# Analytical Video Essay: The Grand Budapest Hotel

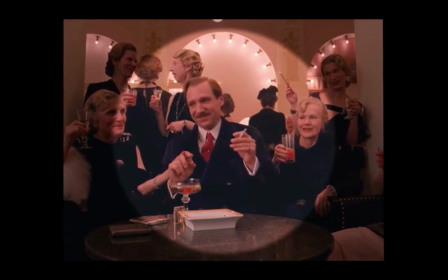2:18 Each of them have their own like kind of musical theme. take for
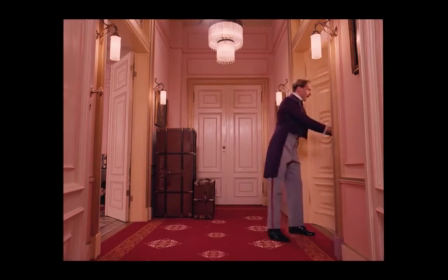2:23 example Gustav who who is in charge of the hotel and runs the hotel
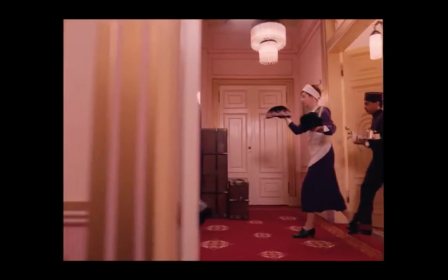2:28 and keeps it going and you can tell by his character he he takes
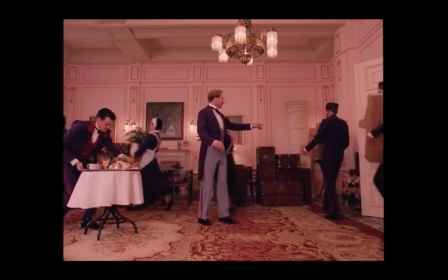2:34 his job seriously he likes to flirt with the older ladies he has relations
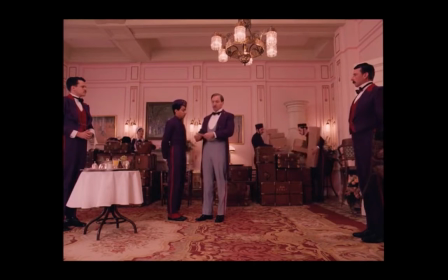2:39 with them and he's very modest and and carries himself very professionally secondly I'm gonna go into visual visual what is the
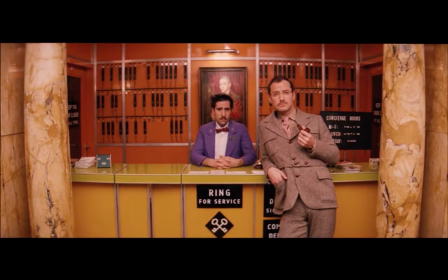2:51 visual block in this film it's the props that they use the costume that they use the
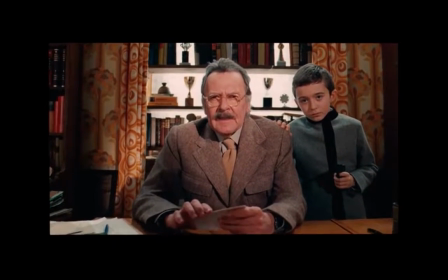2:58 scenery where the scenery was taken at and we can see that this scenery is very
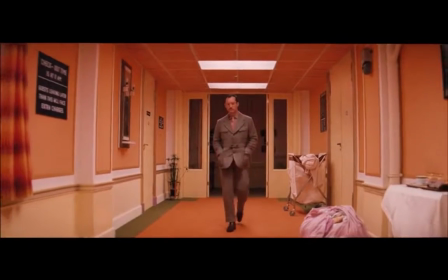3:04 cartoon like again you can see that in the beginning of the video where we they show the
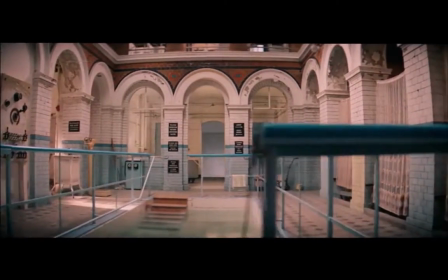3:10 hotel and it looks kind of like a 2d fake hotel
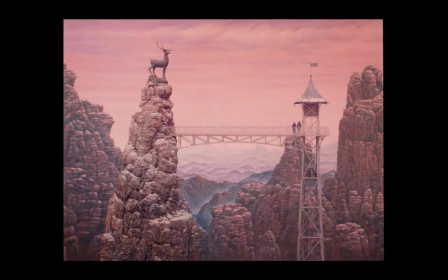3:16 that really is on a mountain like unrealistic feel of this film
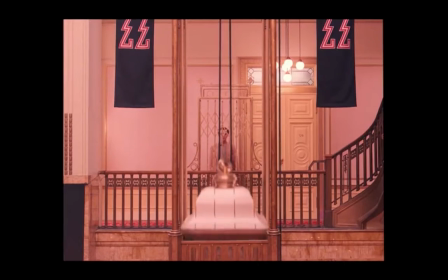3:22 and once you go inside you can see that it really is real and
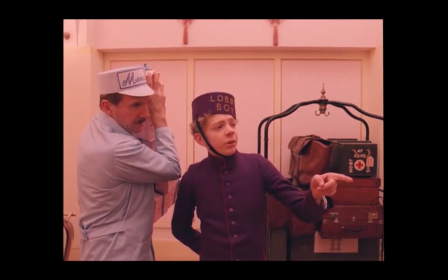3:28 everybody's wearing the bright colors uh wearing like magenta colors like the
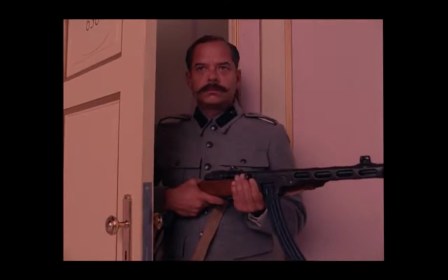3:34 purple wearing the little hats make them look kind of you know goofy kind of
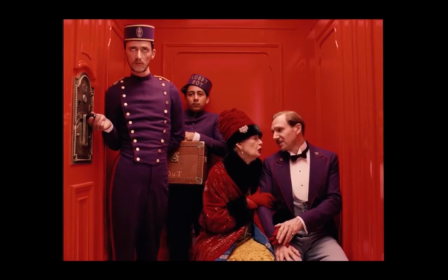3:40 like if you're watching like a little cartoon for kids you get this visual
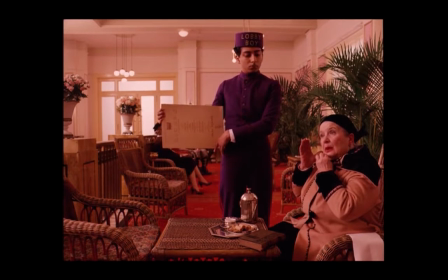3:45 throughout the film and everywhere they go take for example in the hotel you
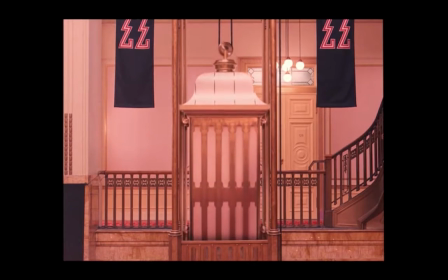3:51 see the elevators the colors that are put out there the pink
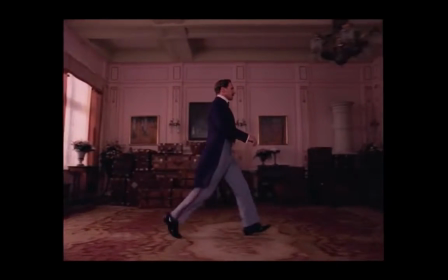3:57 the purple and you see where they're going through doors uh
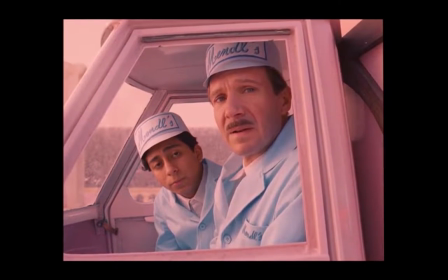4:02 it kind of reminds me like a sort of like blue clues kind of images as well
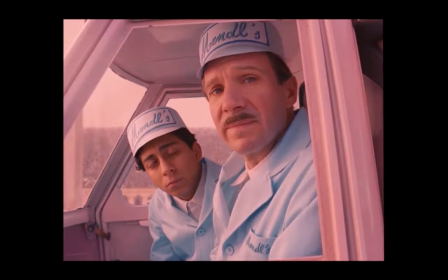4:08 uh of films or stories uh you can also do a very uh visual one
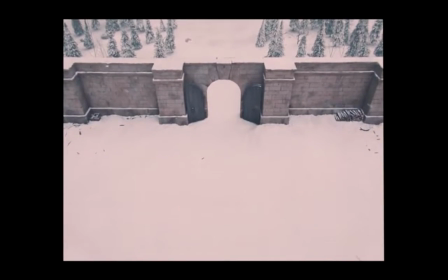4:13 that looks really fake is when they're doing the chase in the snow and you
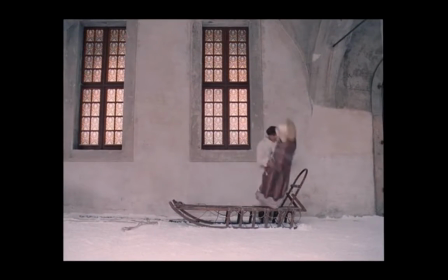4:19 can tell that you know it's obviously fake because no one goes that
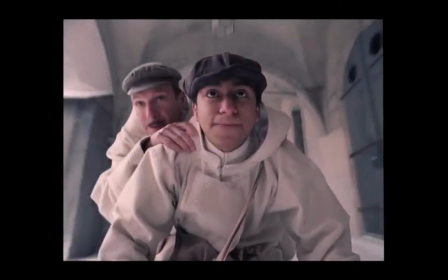4:24 fast without crashing or no one goes that fast in a film so the film
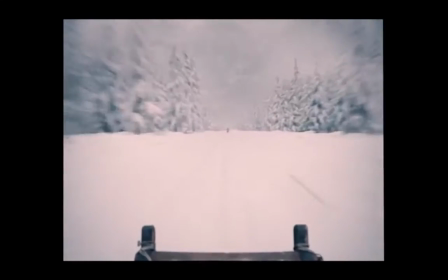4:30 really uses these visuals to kind of portray the comedy and really
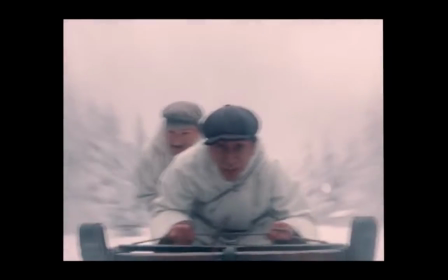4:35 set the mood to people to not take this seriously and really you know
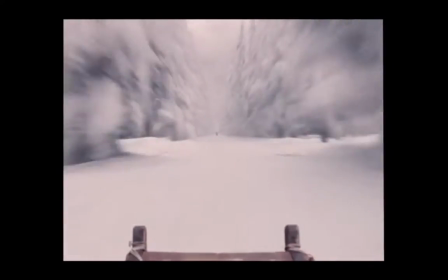4:42 just focus on what's going on and what's going to happen next now
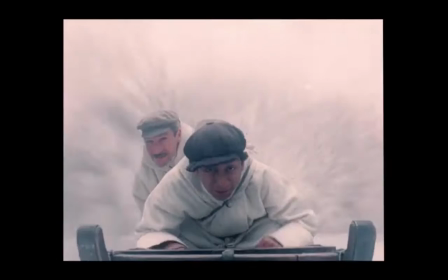4:48 the next the third topic is movement and moving is just the
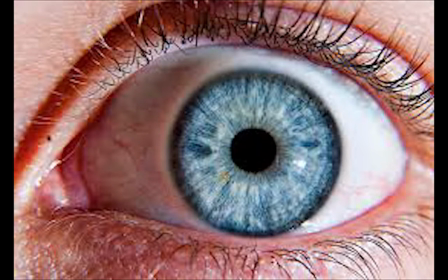4:54 first visual components that attract the eye moving can occur using the objects to the camera
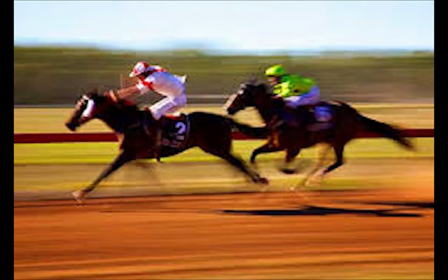5:00 or the viewers eyes as they watch the screen and
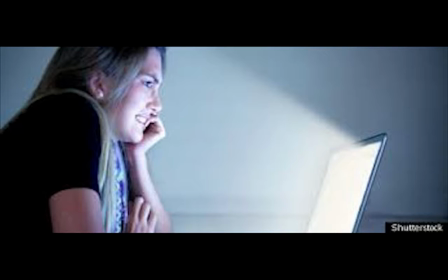5:06 you see this throughout the film you see as you know in the beginning when
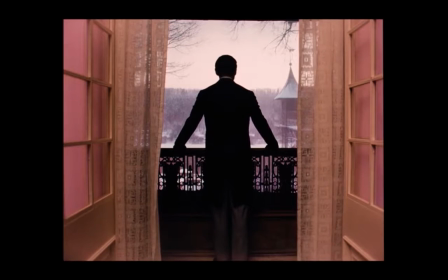5:11 Gustav is looking outside the window and then all of a sudden he turns around
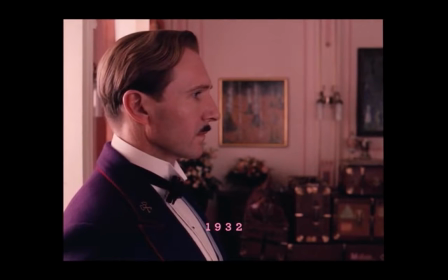5:16 and he walks and you see the camera movement not turning in front of him
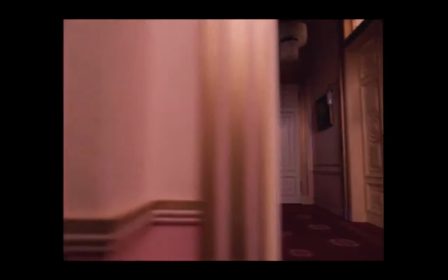5:22 not turning behind him but walking with him as he I mean staying with him as he walks
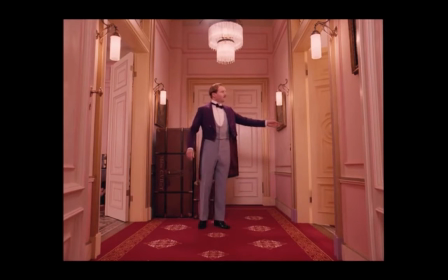5:27 and he walks through the walls and he continues to take that movement and
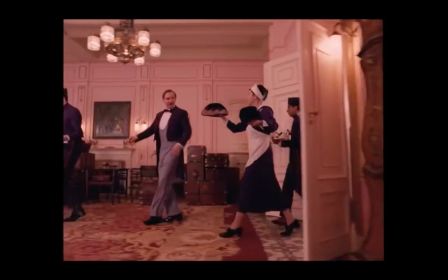5:32 really that pace gives the the momentum of what's happening next the
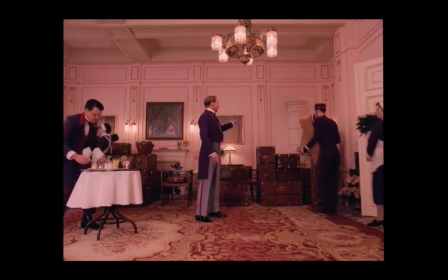5:38 movements to this cameras give the character who they are and
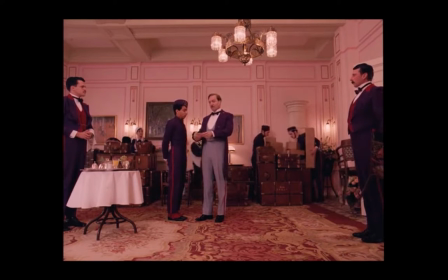5:42 really portrays them in how they work within the movie how they act within
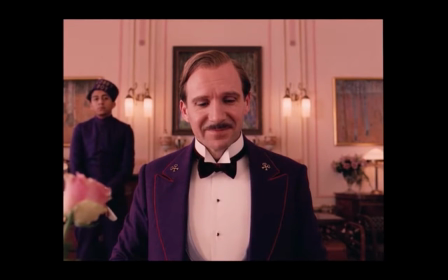5:47 the movie and who the character is throughout this movie through the movement of
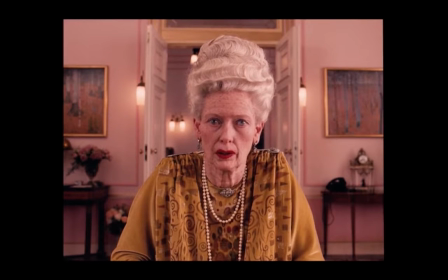5:52 the camera you can see this through each character as the as the
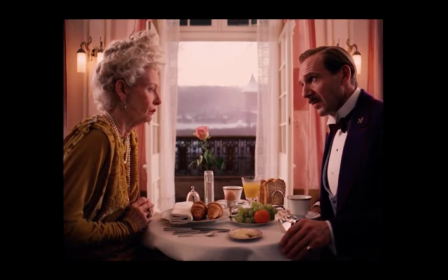5:57 as the movement for each character is put but mostly you see throughout this
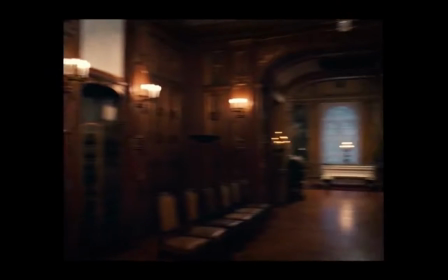6:02 film that the movements are just they're either panning right or panning left but
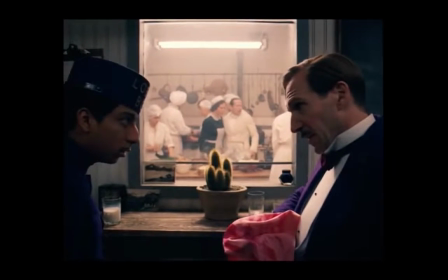6:08 the camera stays with the character at all time it's rarely if you see the camera movement
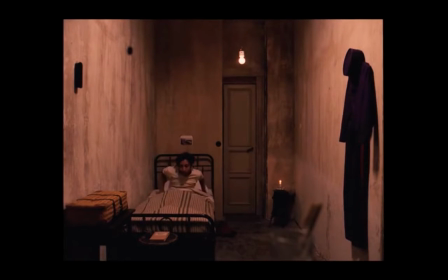6:13 moving uh without the character and
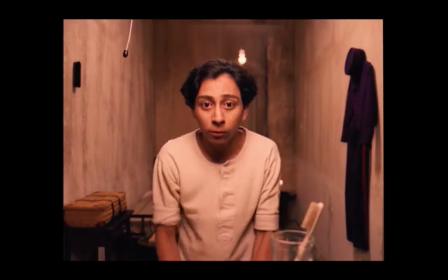6:19 following it but most of the time you'll see that the camera is moving with the character or